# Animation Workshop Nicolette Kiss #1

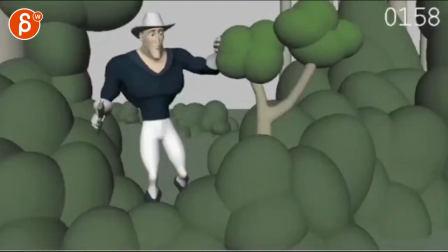[8:20]
This one is neat, but it's borderline in the same category as this.
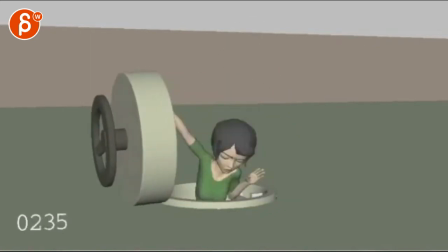[8:25]
Not that you have a swing, but you're showing a really good grasp of mechanics and nice posing and timing,
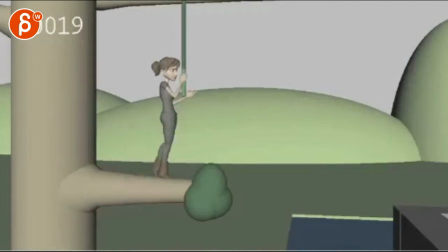[8:31]
which in this case is the same here. What I like about this one is that you go from lands to air with a bigger swing, but I'm not quite sure I'm buying the mechanics of, she's not really going back that far,
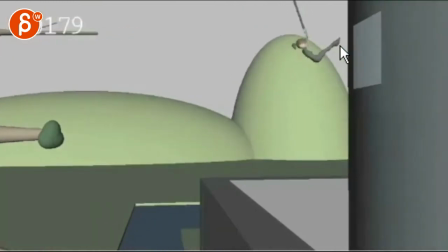[8:47]
so for her to go back, even if that swing happens here, I'm not quite buying that she can get that far, but then again, that might be just too picky.
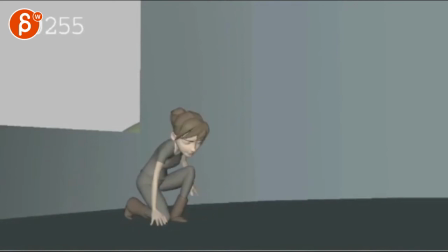[8:57]
Knee poses and everything, I like all that, but at the end of the day,
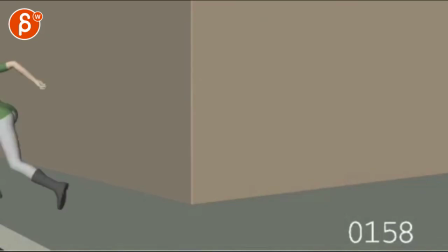[9:03]
looking at what you're presenting, I think this one shows more variety and timing and nicer poses.
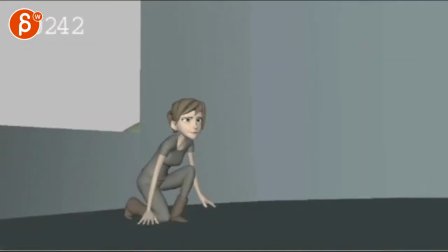[9:11]
This guy's just a bit more simplified.
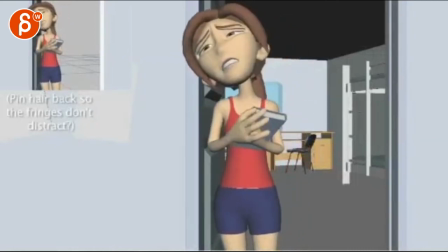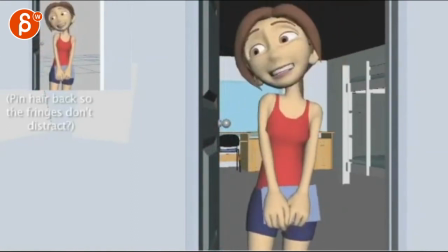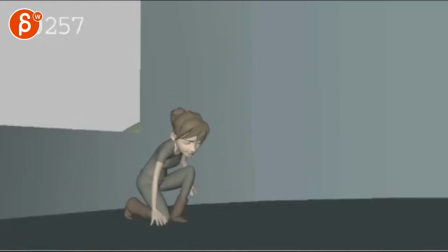[9:25]
This one's alright. I think with this, the biggest thing that stood out, let's watch this here.
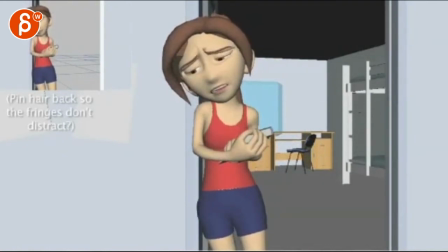[9:37]
I like all this, on Ugly, Ugly is a bit contained in the jaw area, so Ugly, she could have a little sideways move on the head, just something a bit more tied to the jaw and just to the audience,
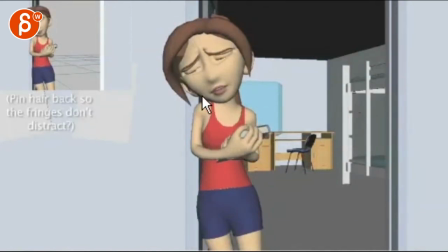[9:52]
the energy of it, just feels too separate, it's just an animation and then you just add a lip sync to it, just how it feels, just for that moment.
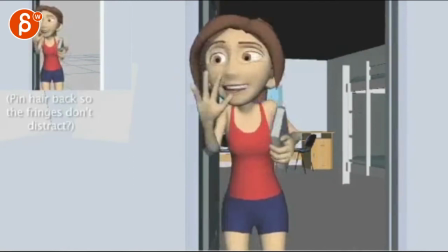[10:03]
And this feels super poppy.
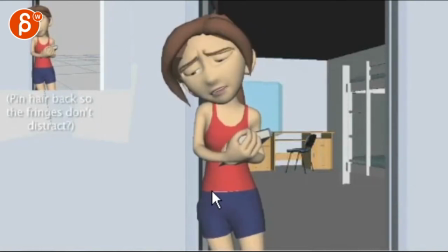[10:06]
Just given how the beginning of the shot is presented, style-wise, this suddenly is so pose-to-pose into his big move.
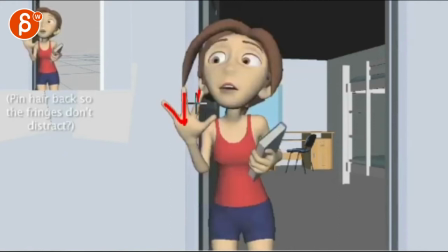[10:16]
And then a couple things where they feel so... A, it doesn't help that they only have four fingers. I'm never a big fan of four finger designs. hands, but there's something where they're very evenly spaced, it feels really default-y, you're also having a tangent with her hair and the finger there,
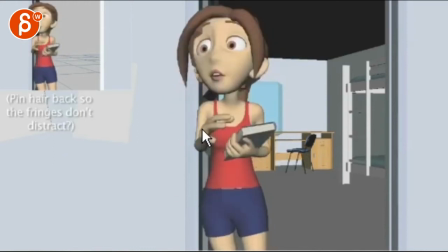[10:31]
just some awkward moments where even through here it feels like it's just such a massive move, this is such a pop,
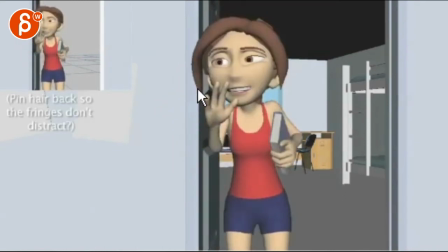[10:37]
and then you kind of stay, that finger just locks to that hair, and all of this you're getting too close to her face, you usually don't even want to cover faces, it would be easier if that hand would be here and then you got the face and and that you know that's your silhouette if you squint that's kind of what you see this would be
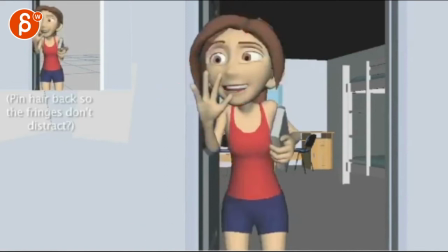[10:56]
a bit cleaner this
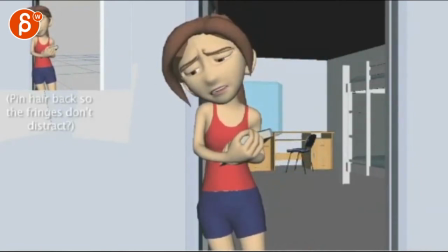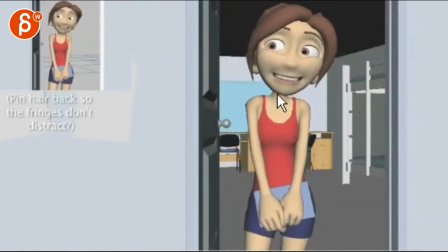[11:08]
guy also feels like you have this rig supports it but like a separate like an IK head or a headline or whatever this controls called
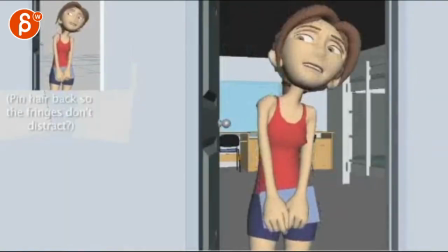[11:15]
depending on the rig right I feel just separated from the head through here again,
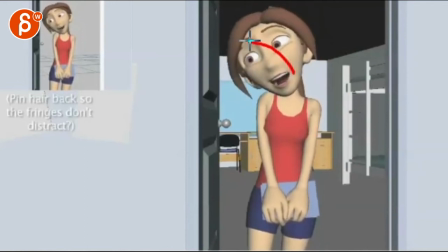[11:22]
there's a lot of movement in here, how she tilts over and goes up and down, that doesn't feel reflected in here, that the neck will go over there and then start taking that chest with her to start moving that C shape over there.
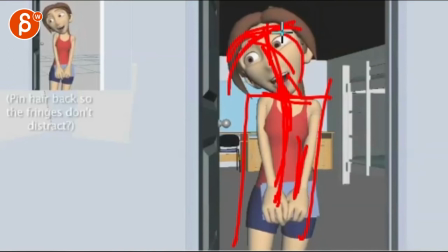[11:37]
This feels like this is one section that goes up and down and this does a sideways tilt, so it's a bit of a head thing I would fix on this guy.
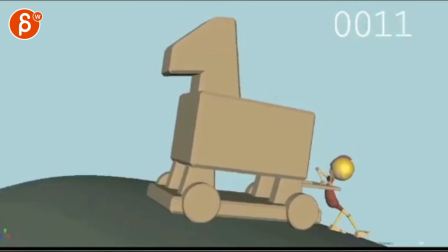[11:45]
But it's cute, but I'll like it as a shot. And you are possible AM shots.
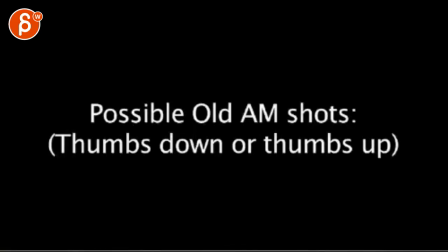[11:53]
Thumbs down or thumbs up.
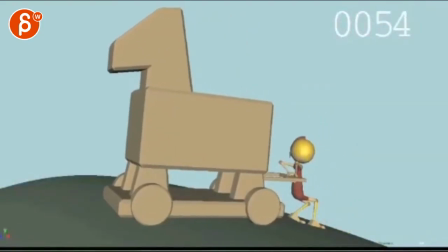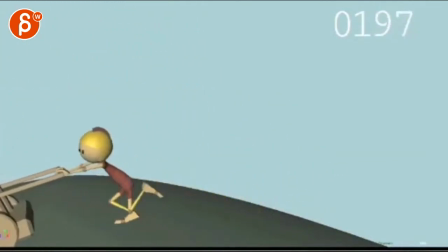[12:02]
A bit swimmy on the legs. Obviously they are IK, but a bit swimmy there.
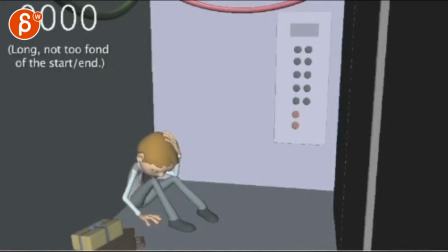[12:09]
Q2, it's not bad.